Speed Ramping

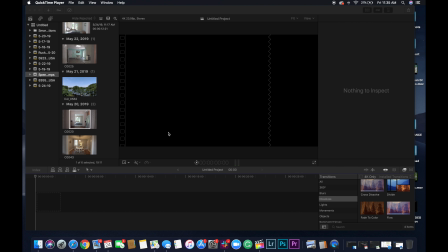(0:00)
What's up, everybody? Just wanted to jump on and make a tutorial on speed ramping. I know a few of you have already been incorporating them into your videos. We've been getting a ton of great feedback on them, so it's something we'd like everyone to start doing. Um, the editing is the easy part.
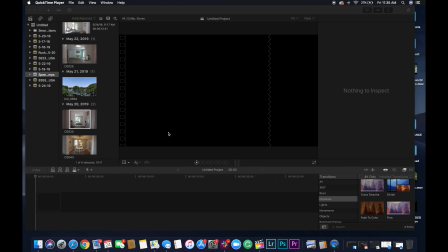(0:20)
It's really learning how to get the smooth, long shots that you need to actually do speed ramps. That's going to take some practice, but I'll show you a few examples here.
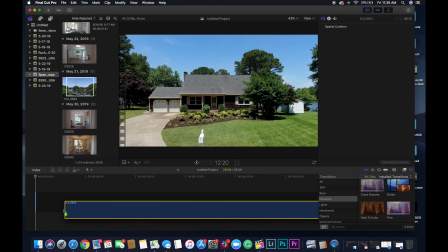(0:31)
Um, Here's a good example of a drone shot that I like to use to reveal
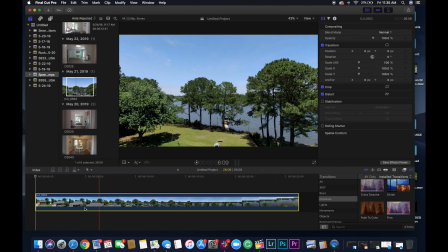(0:40)
backyards, pools, or if there's water behind a house. So you can see here, this is a very long shot.
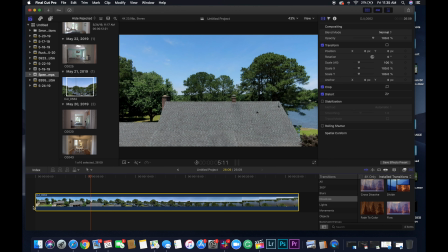(0:48)
It's about 25 seconds long. Obviously, if you fly a little faster than this, you might not have to speed it up as much, but
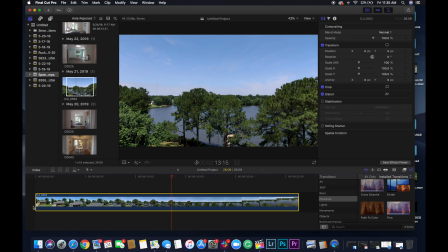(0:57)
to be able to get that nice speed change from fast to nice and smooth,
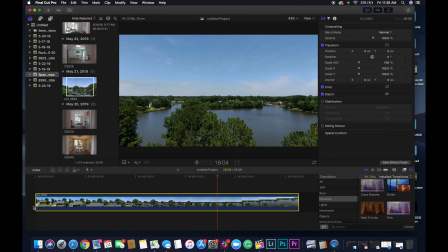(1:03)
I feel like this is the speed that I usually fly at.
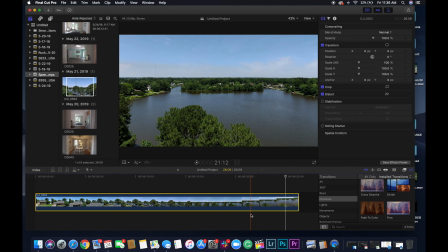(1:10)
Alright, so to do a speed ramp, what you're going to do is you're going to find where you want the speed change to happen.
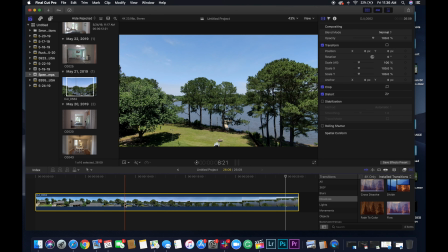(1:18)
So I think I'm going to have it go fast all the way through here, and then when I get to the top of this tree, I'm going to slow it down.
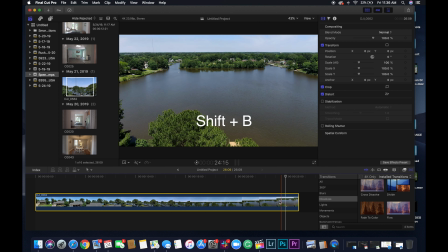(1:27)
So all you do is hit Shift B, and wherever this red cursor is where it's going to do the speed change. So I think right about there should look good. Shift B. Now you can see I have two different sections of this clip.
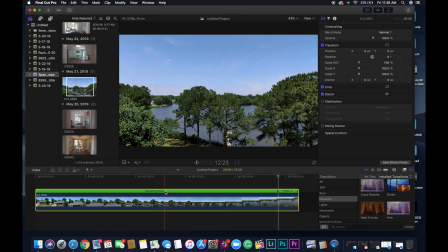(1:41)
Alright, so you're just going to go here, hit this arrow, fast, and I usually either do between 8 times and 20 times.
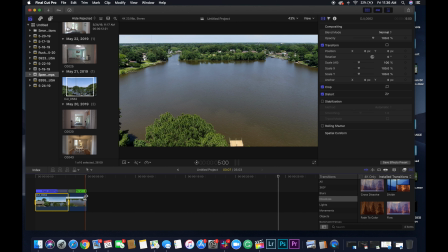(1:50)
I'm going to start with 8 times on this one, and then we will adjust it from there.
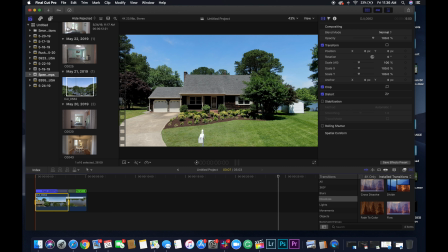(1:56)
It's rendering, so it might be hard to see, but
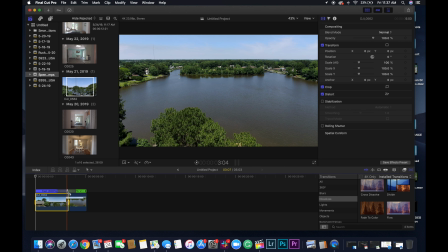(2:04)
alright, not bad. I think I'm going to pull it in a little bit to about 1,000.
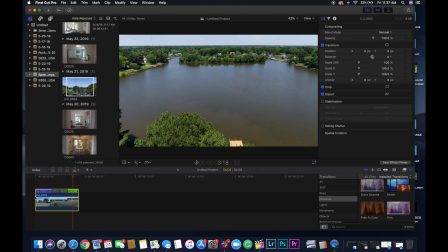(2:13)
We'll let that render for a second. Alright, so you can see, get to the trees, and then it just kind of slows down and reveals the lake behind the house.
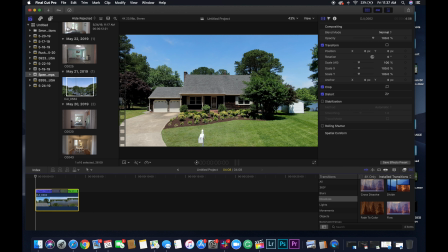(2:27)
Alright, so that's a good example of a drone shot. Here's a good interior shot here.
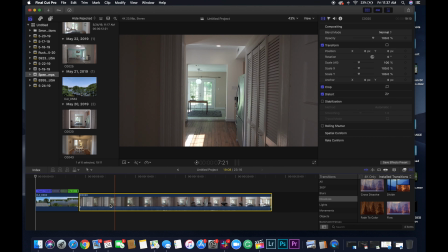(2:34)
You can see this is another really long clip. I think it's about 20 seconds long.
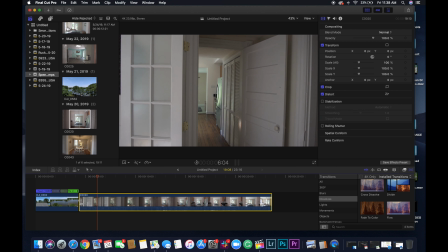(2:40)
So you can see here how slow you actually have to get these shots.
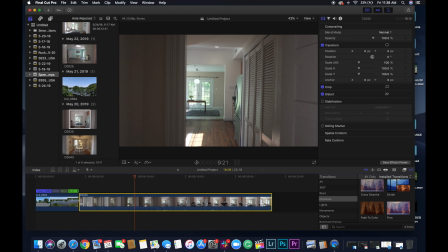(2:46)
It's nice and smooth.
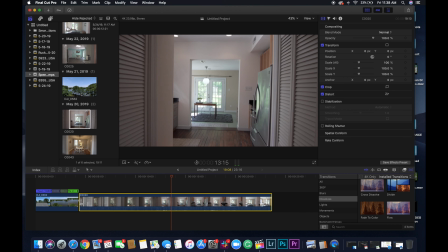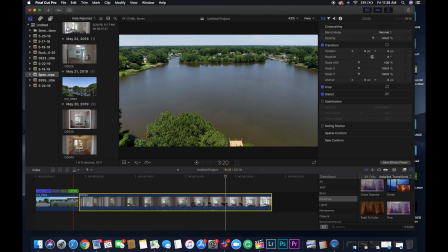(2:53)
Alright, so the speed ramps really allow you to show off a lot of space in a short amount of time.
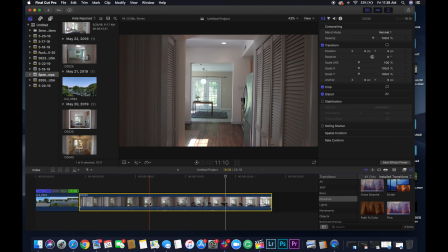(2:59)
We're starting all the way in the living room here, walking through this hallway, and we can either do the speed ramp there
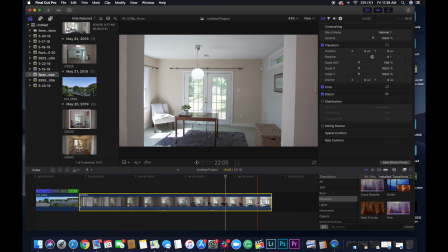(3:08)
or walk through the kitchen and do it there. So I think I'm going to do it right here. So again, Shift B,
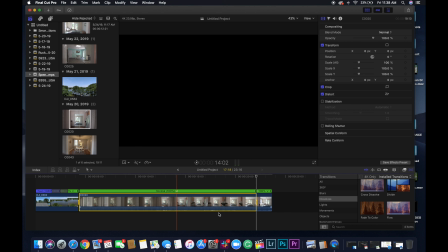(3:19)
and I'm going to make this one 20 times. This is a pretty long shot. So let that render for a second.
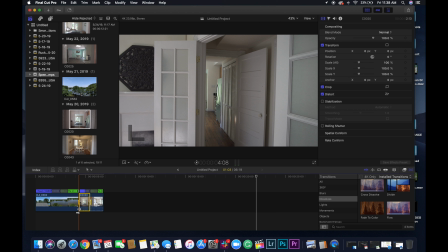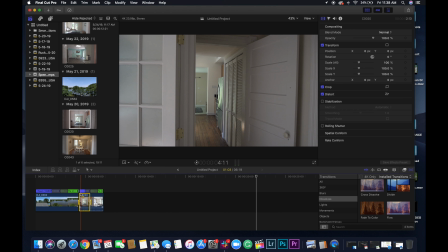(3:38)
Alright, so let's see how this looks.
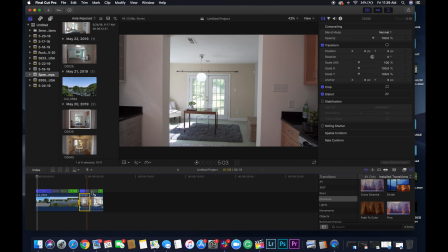(3:45)
Yeah, that looks good. Alright, so one thing to note is the this gray bar right here. If you drag it in, it's going to, this changes the rate at which the speed ramp happens. So if it's really close together, the speed change is going to be very abrupt and sudden. If you drag it out, it's going to be a lot more smooth and a little slower.